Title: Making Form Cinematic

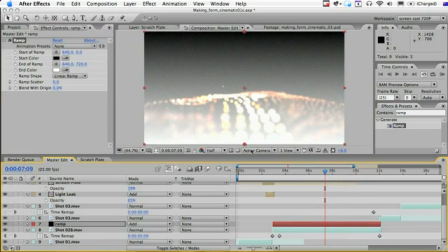[28:59]
This will need to be add as well. But rather than white, just got to go for a deep red.
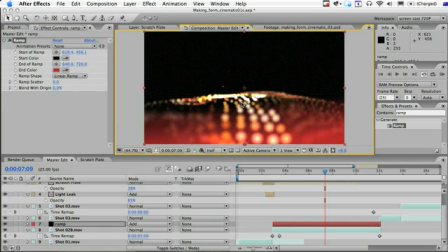[29:12]
Bring down the start of that ramp. Just sort of get a sense of some of the heat coming through. And then also bring the opacity down of that.
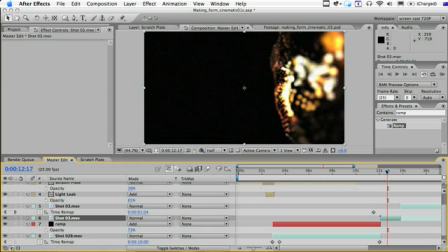[29:27]
Now with this one, I was thinking of maybe having a little bit more of a glow, so set glow.
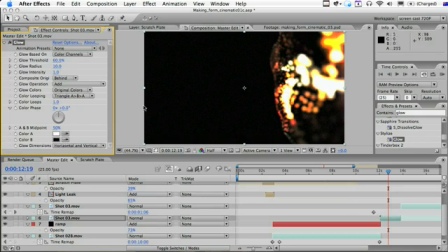If I take the threshold right up and just have a tiny bit of glow,
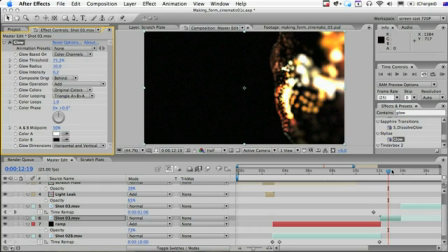[29:54]
just hopefully should make that pop a little bit better.
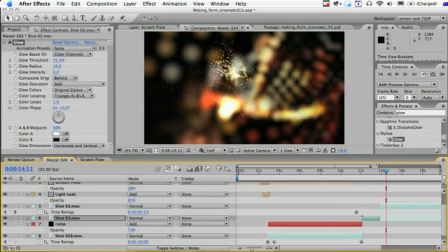[30:00]
And say between
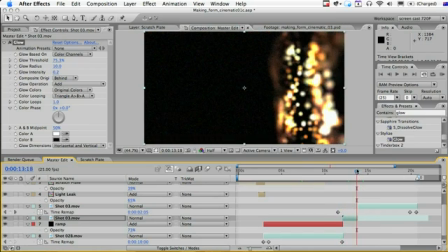[30:06]
this shot and this shot. It's having a little bit of that light leak stuff.
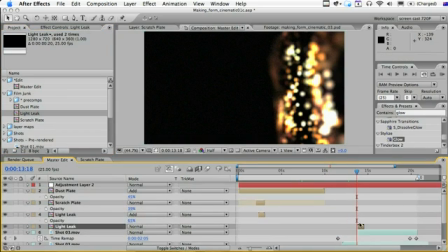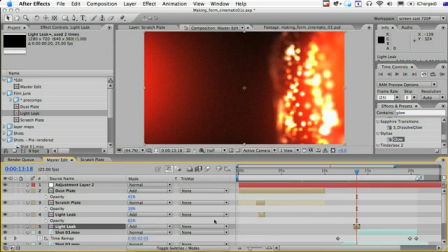[30:18]
Add. Might flip that over.
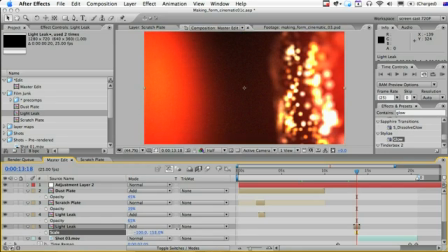[30:26]
And I might make it a bit taller.
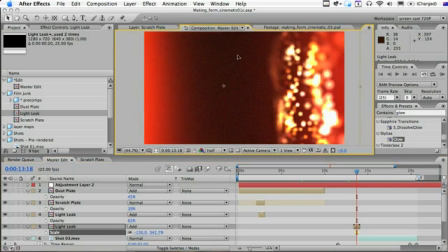[30:33]
And this time maybe just come in a little bit on the left. Preview that up.
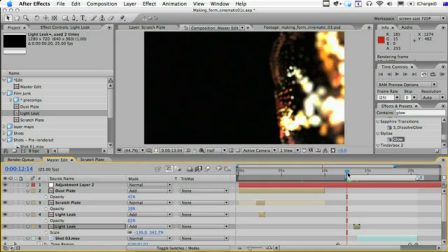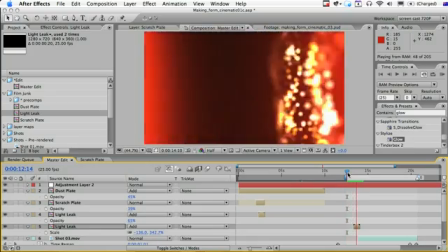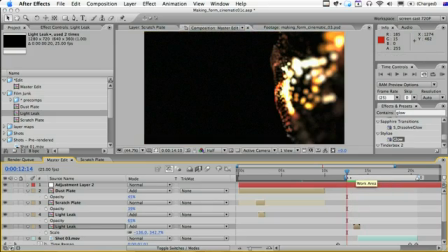[30:51]
Just sort of helps the edits there.
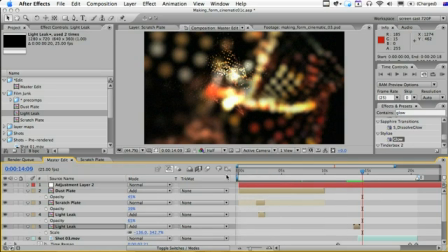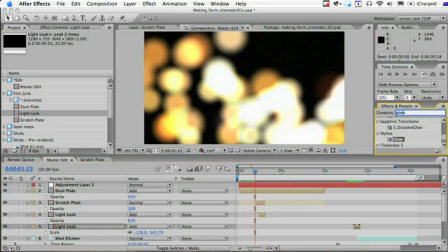[30:58]
And obviously you can go to town with how much dust and whatnot you want to put in. It gives you the idea. I have to acknowledge the good work done by Andrew Kramer from Video Copilot.
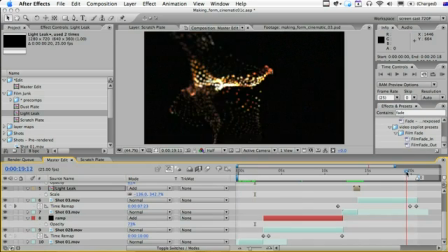[31:12]
He's got some brilliant plugins that I love to use, such as this film fade plugin.
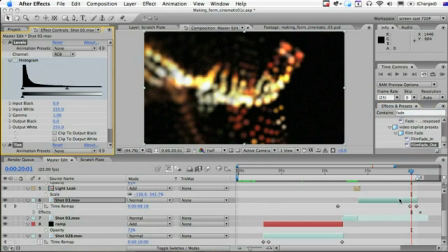[31:21]
I'm just going to stick it on the end of this one here, and if I hit U, you can see the
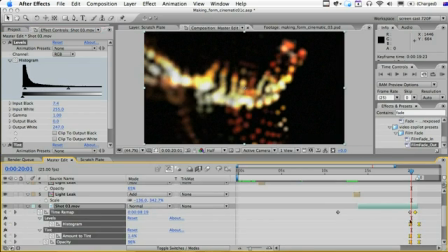[31:30]
keyframes, and it'll really give that nice filmish sort of fade for the ad,
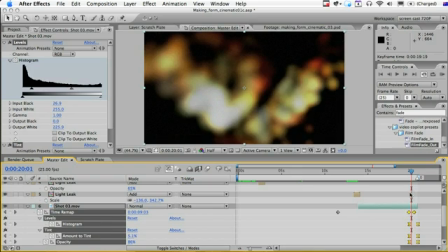[31:37]
rather than just
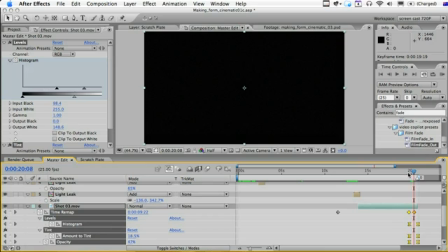[31:42]
traditional opacity. It really does change the hue.
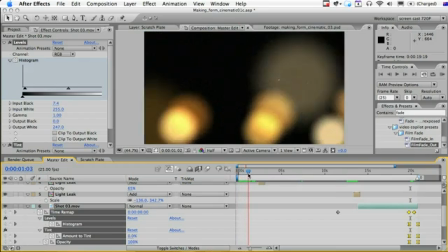[31:47]
And then I'll do the similar thing for the start. I'll put one of these film fades in at the start.
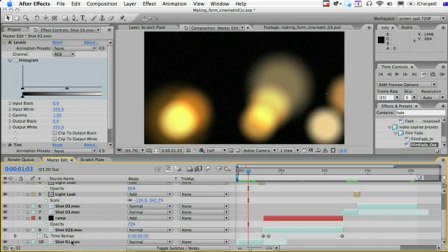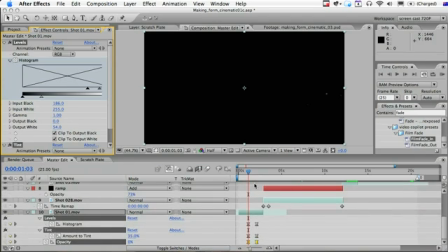Just bring these key points in.
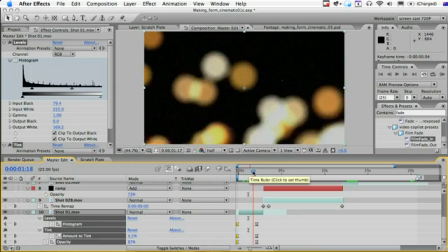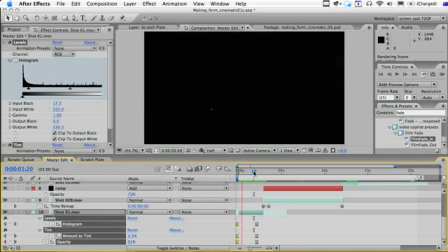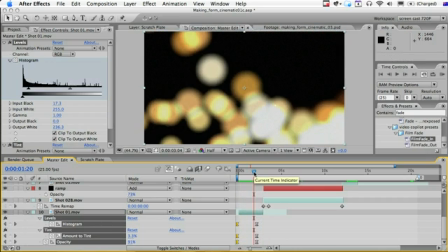[32:20]
And there we go. Rendered that up and you've got it done. Obviously you'll probably want to add some sort of music or soundscape to the footage, or you could use it as a basis to react for a waveform.
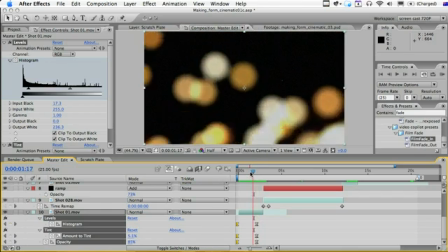[32:34]
There's plenty of great tutorials out there.
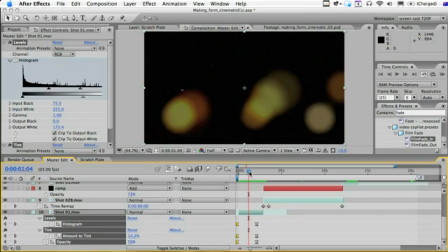[32:37]
I'm looking forward to seeing what you come up with, and rather replicating exactly what I've done, I hope this could be a jumping off point to ignite your imagination. Looking forward to seeing what you come up with, and please put your thoughts in the comments. Okay, bye bye.